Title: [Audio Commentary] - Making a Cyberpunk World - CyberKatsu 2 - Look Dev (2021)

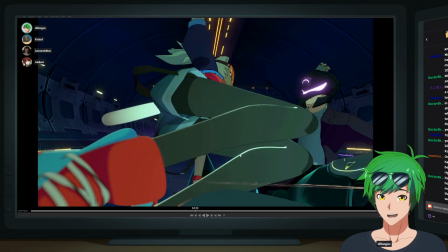[78:30]
So this is something that I was making sure it was happening as part of the look dev at the very
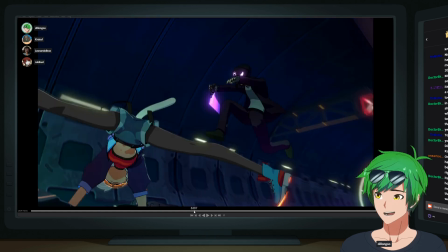[78:36]
end, which was that we actually had the biggest
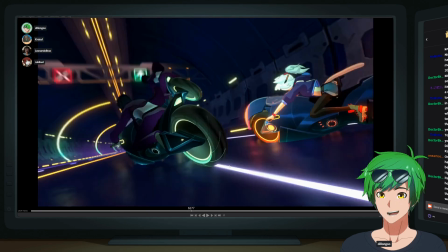[78:40]
worry about the tunnel at the time when we were doing view tests and stuff was that it was a little bit too epileptic,
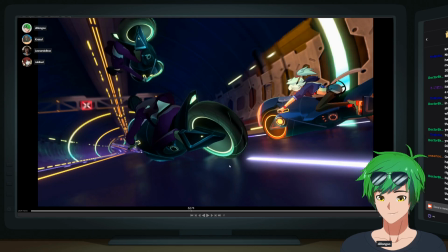[78:47]
because without motion blur, you basically have these really bright lights in these really dark places sort of appearing on screen and disappearing as if it's blinking. And that happened because you couldn't really perceive the motion in the frames. So what I did was I simply added the motion blur to just the background.
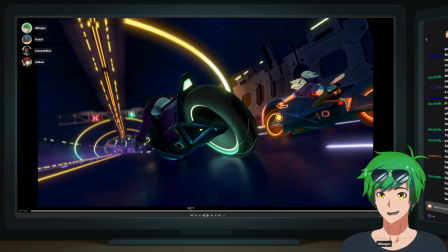[79:05]
So you actually don't see it on the characters at all. And what that allows us to do is keep this sort of stylized character look, but have the motion blur on the background feel just a little bit more natural, a bit more realistic, and to have that that natural movement implied, so that it felt a lot less epileptic in that sense. And I think it worked out pretty well.
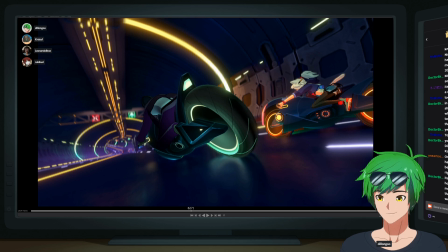[79:25]
But that was just an interesting, necessary step that we had to take, which was done in After Effects, and it was the only thing done in After Effects. Everything else is just Blender. The only thing. Yes, that's not the only thing. Not the only thing.
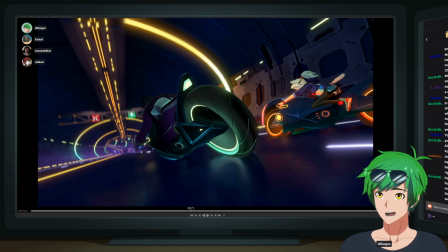[79:38]
We'll get to that, Rookie. We'll get to that. I'm actually very excited to show that part. Stay tuned.
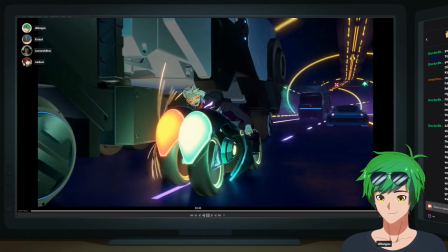[79:48]
Yeah. The cartoon. Wait, why does this sound?
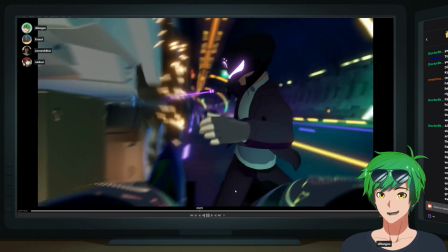[79:56]
Oh, we're good.
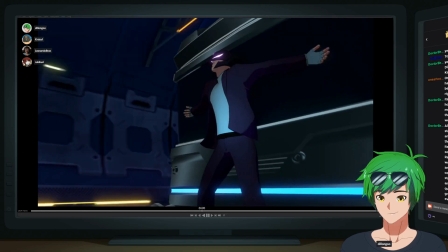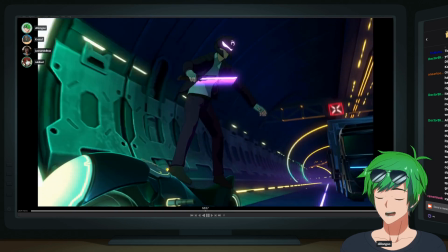[80:03]
I love this. Yeah. Oh, it's so good.
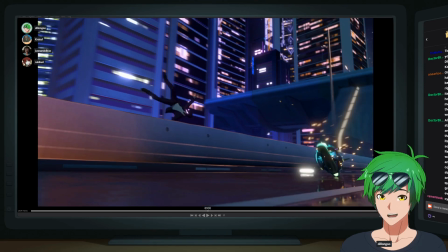[80:10]
Oh, this is something that like Leo and I worked on for the tunnel exit too.
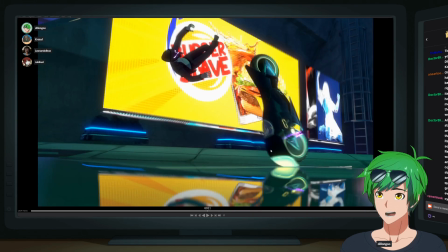[80:15]
That gets this nice little cameo of like, oh hey, look, it's 2 billboards. And then it passes by.
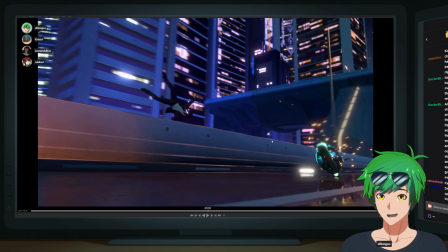[80:22]
But like we needed like a convincing exit, because we were like, okay,
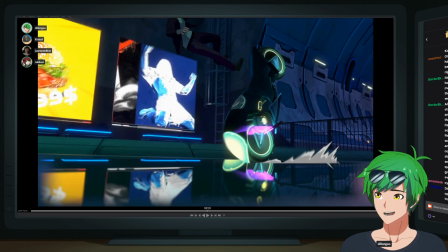[80:26]
we have the entrance, and then we just had basically like missing geo for the openings and the endings. So Leo threw together this really nice thing, and look, there's even a ladder. Look at that ladder. There's even a ladder. So good. Greatest ladder. Yeah, I wanted to add that for a sense of scale, because I was like, oh, this is just a gigantic concrete.
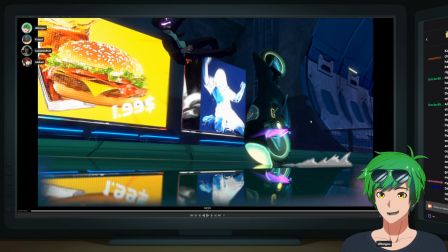[80:45]
Yeah, yeah, it's maybe, fair. Something like a ladder would help.
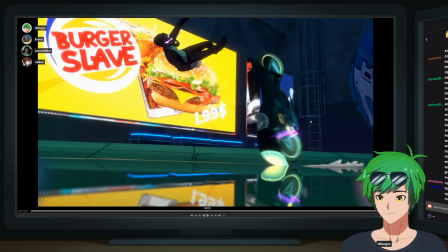[80:50]
I did notice something that I don't think we should mention and just move along. Okay.
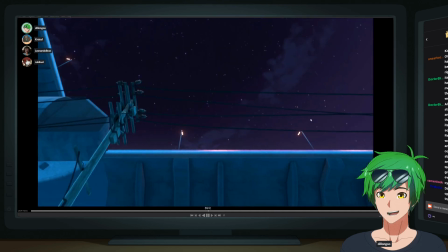[80:55]
Yeah, let's move forward. Yes. Okay. Wow, what a great shot. Oh, this one, Christoph, you want to talk about this actually?
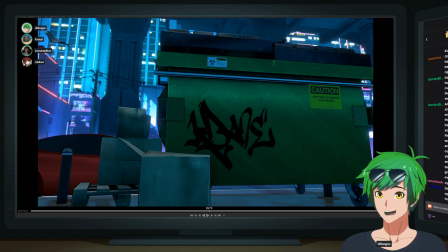[81:03]
The dumpster. The dumpster. That was very late in the production. You gave me the dumpster and said, like, we have this dumpster. It needs to fit in. So, yeah. I added a whole bunch of details. Oh yeah, and also the tag on there, reveal, is like, because people were saying like, is it Dave?
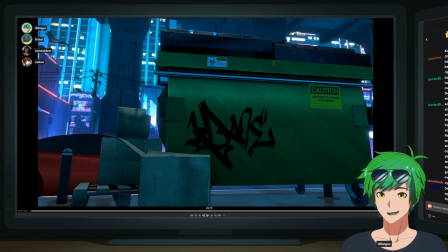[81:22]
What the hell is that? Oh, I want to know. It's me making fun of my own name, because people have a hard time pronouncing it, and you pronounce it like it's like you pronounce it like a somebody from Denmark, a Dane.
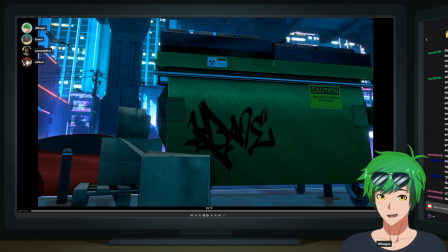[81:37]
So it's like Kadane. I've always read it as Kadadine. Kadadine. Yeah, actually. So the English version of my name is Dean. It's like the Dane is the
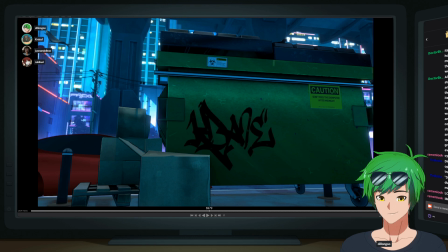[81:55]
Anglo-Saxon version, like before the Great Vowel Shift or some historical. Huh. Stuff. Oh, wow. Yeah. And I ended up with a name that's very hard to pronounce and read and stuff. I'm just gonna call you Christy. That's okay. I think that's exactly what I was hoping for. Yeah.
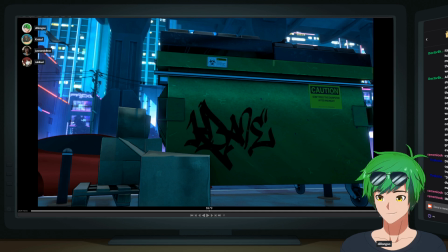[82:13]
No. Yeah. And then also the don't feed this dumpster after midnight. Yeah, I love that. You shouldn't. That was so good. Christoph, I don't know if you saw in the comments, but a lot of people noticed this.
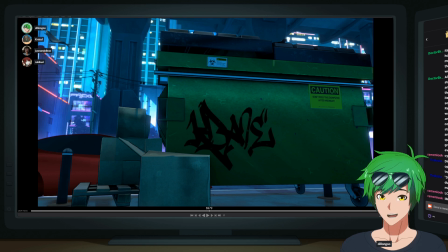[82:27]
Like I was really surprised because it was such a quick shot. But in the comments, there's always like, I love how the dumpster says, "Don't feed this dumpster at midnight." Or like, oh, like I don't. Did you guys see the don't feed this dumpster? I was like, oh my god, that's so good. Yeah, I thought.